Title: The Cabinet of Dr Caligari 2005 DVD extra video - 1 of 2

And for instance, one of the scenes, the actors had to sit down on a couch from the original set,
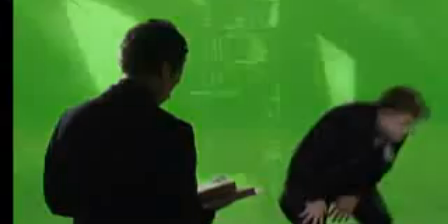4:12 and we had them sit on a green apple box, and it matched perfectly.
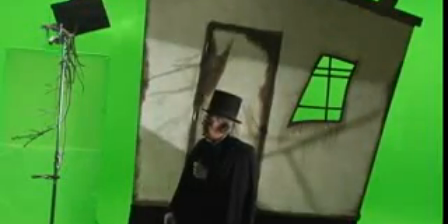4:20 In some cases, authentic set pieces were built to enhance or extend some of the original scenes.
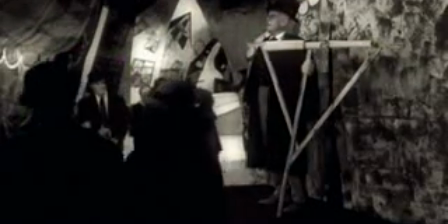4:27 Extensive planning and design was incorporated so that all elements would combine seamlessly in the final film. It's painful to think back at the first frames we shot, because we were really winging it. Every setup was like trying to solve this huge math problem. It was like trigonometry and algebra, and David Fisher's nuts. I don't know why he thought he could pull this off, but he did, and we did. It posed a big problem
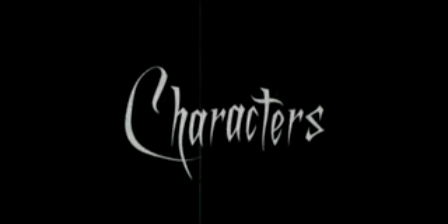4:59 transition from a silent film to actually having dialogue. It's an older film, and you don't want to create it too old and you don't want to create it too new, so you have to kind of do it somewhere in between. The cast was truly amazing. I remember going to the first read-through when everyone had assembled, and to not only have a wonderful script, but to also have the people that could pull this off and who knew the style in which it had to be done. The concept of the costumes that David and I came up with is that we wanted to
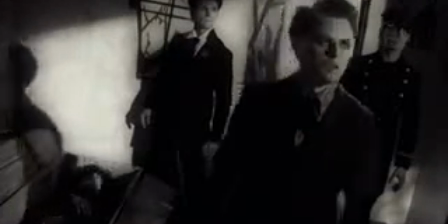5:32 pay homage to the period, but also giving it a more sort of rock and roll, updated look without it looking out of place. And so what we did is we used things from the year that it was made, 1919.
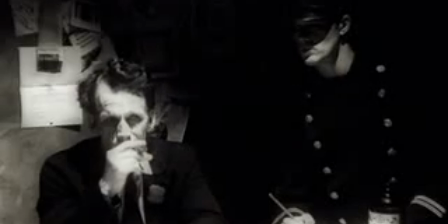5:47 We took things from the year that it was supposed to take place, which was the late 1800s, and even stuff from now.
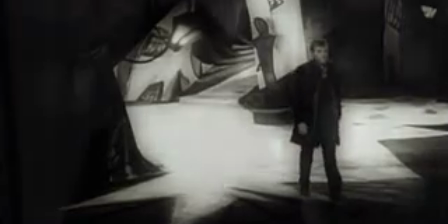5:55 And we wanted to sort of give the characters sort of a little bit of an edge that you weren't totally consciously aware of,
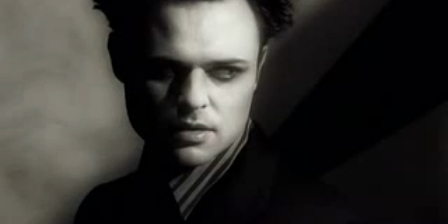6:01 and yet it gives them that feeling that you could really relate to him.